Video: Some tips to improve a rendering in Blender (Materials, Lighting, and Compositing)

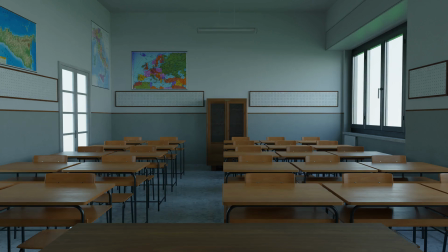Hello everyone. In this video, I'll show you the changes I made to materials, lighting,
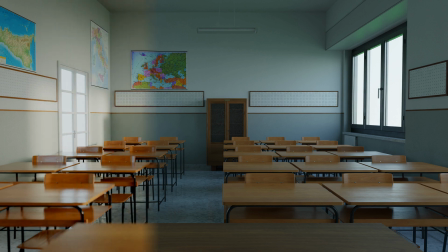and especially post-processing and compositing in Blender 4.3 to go from the first rendering to the second one.
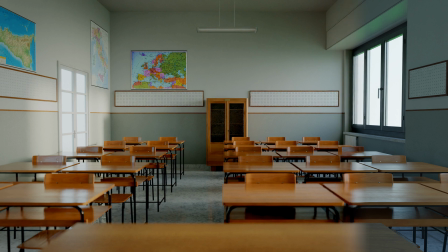This is an analysis that might give you some ideas or suggestions you could apply to your own projects as well.
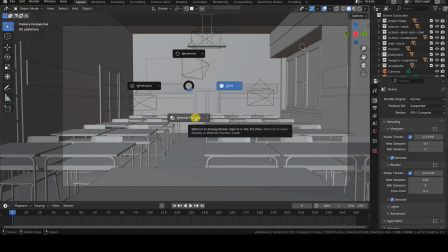This environment is a reconstruction based on my memories and a few photos of a place from my childhood.
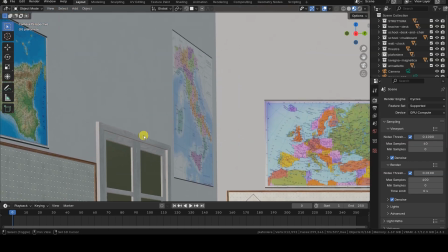That's why there's a map of Sicily on the left and why the map of Europe looks a bit outdated.
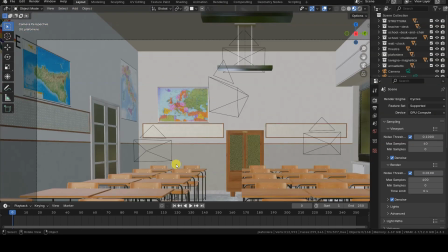Indeed, quite a few years have gone by. Anyway, let's move on to the tutorial.
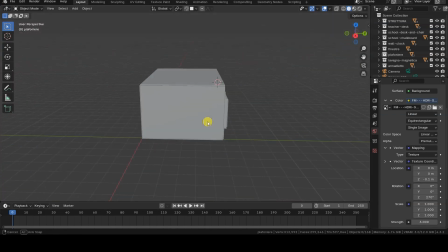The scene consists only of the classroom environment, initially without any external light sources except for an HDRI image,
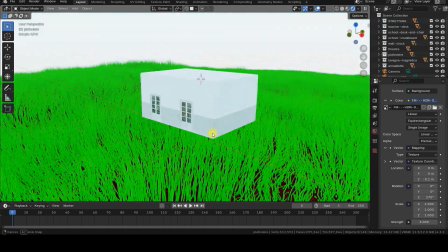which works well for simulating skylighting, but not for direct sunlight.
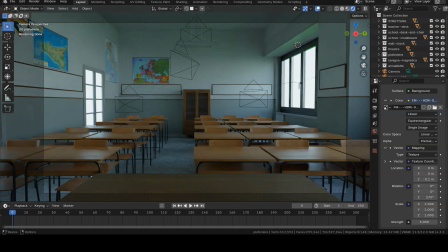Lighting is the first of the three elements to adjust, after which we'll move on to the materials and, most importantly, post-processing and compositing.
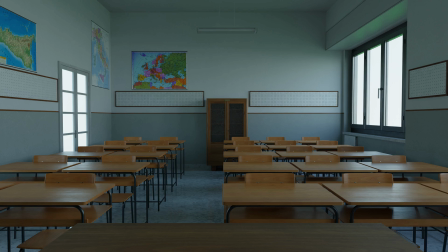What I'm showing you here is the rendering you get with the initial settings. I introduce a sun-type light source into the scene, orienting it so that the sunlight comes in almost horizontally,
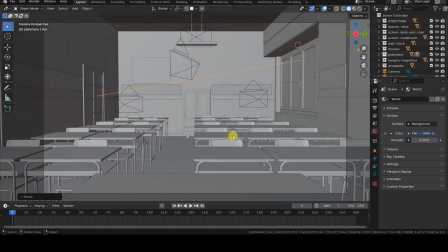with a rotation of -80 degrees around the x-axis. I change the default color of the light source to achieve a warmer lighting effect. In my case, I lowered the blue channel value to 0.64, but this and other values I'll mention shouldn't be taken as rules or general guidelines, of course.
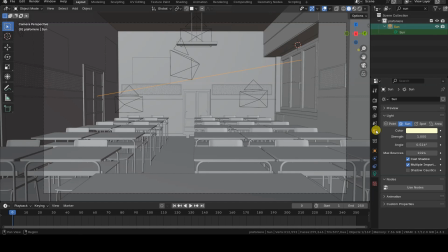To evaluate both the intensity and spread angle of the sun, I temporarily set the world ambient lighting intensity to 0, so I can assess only the sun lighting in a rendered view.
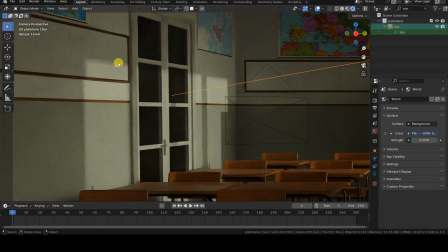For my rendering, I set the light intensity to 7 and change the angle value to 5.
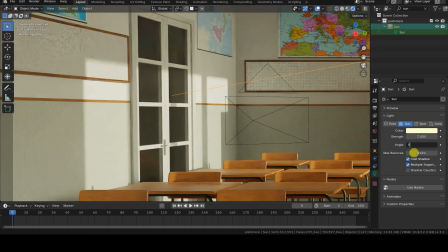This particular value affects the shadows cast by the sunlight source. Higher values will result in softer shadows, meaning they'll be more diffused and blurred.
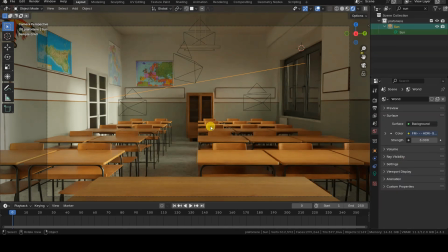Once that's done, I can reactivate the world lighting, which was set to 3 in my case, and start a new rendering to show you the differences.
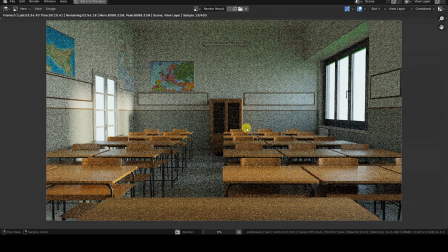With the sun added, we now have new shadows and a warmer overall light.
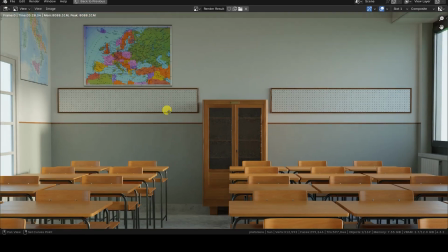As for the materials, I made two changes to the base PBR materials.
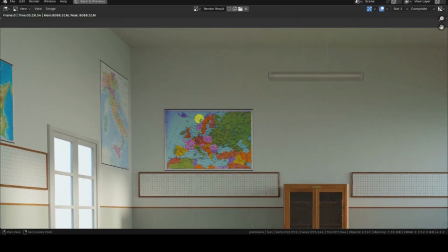The first change affects the walls and ceiling, where I introduced a bit of noise to make those surfaces less uniform.
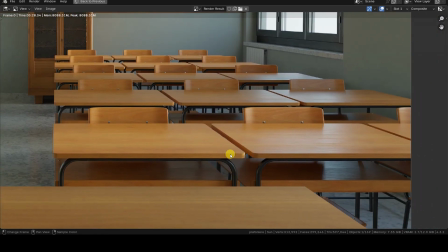The second change concerns the desks and chairs, because the original wood was too matte and too light.
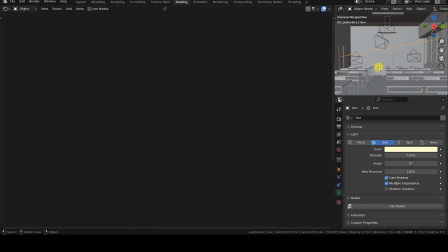I made it shinier and darker by adjusting the base color and roughness using two separate RGB curves nodes, as I'll show you shortly.
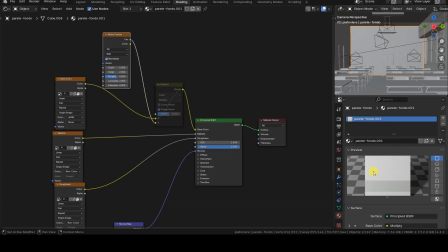Let's start with the noise added to the walls. I multiplied a noise texture by the original base color, which darkened the surfaces in patches.
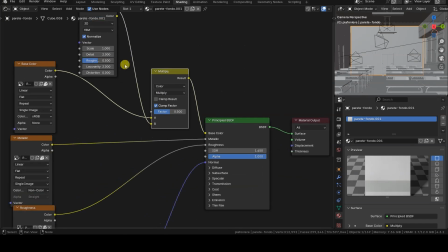I used the factor output from the noise texture, which is black and white.
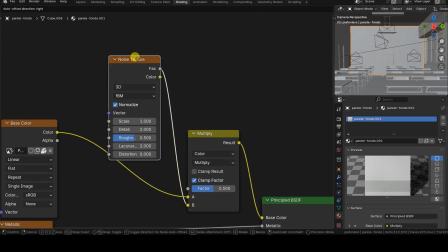In this texture, I set the scale to 1 in order to get large patches, since higher values result in smaller, grainier noise. The factor value of the multiplication should be adjusted by checking the preview or doing test renders until you get a satisfying result.
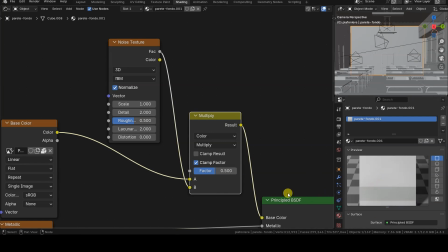In my case, I used a value of 0.5. The walls and ceiling have different materials and textures. To use the same two new noise and mix nodes in the other materials as well,
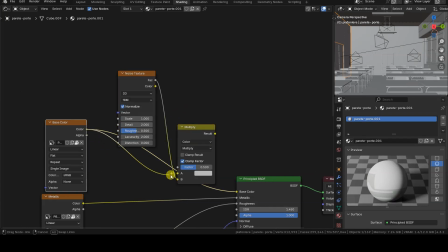I select them in the material I just modified, then copy them to the clipboard so I can paste and connect them into the other materials.
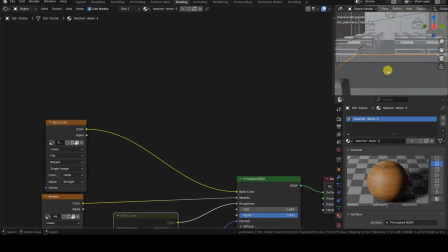The teacher's desk in the foreground already had a good color, but I lowered its roughness, which came from a texture,
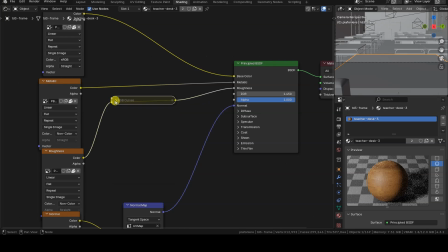using an RGB curves node set up like a gamma curve, so that I wouldn't clip the low or high values to black or white.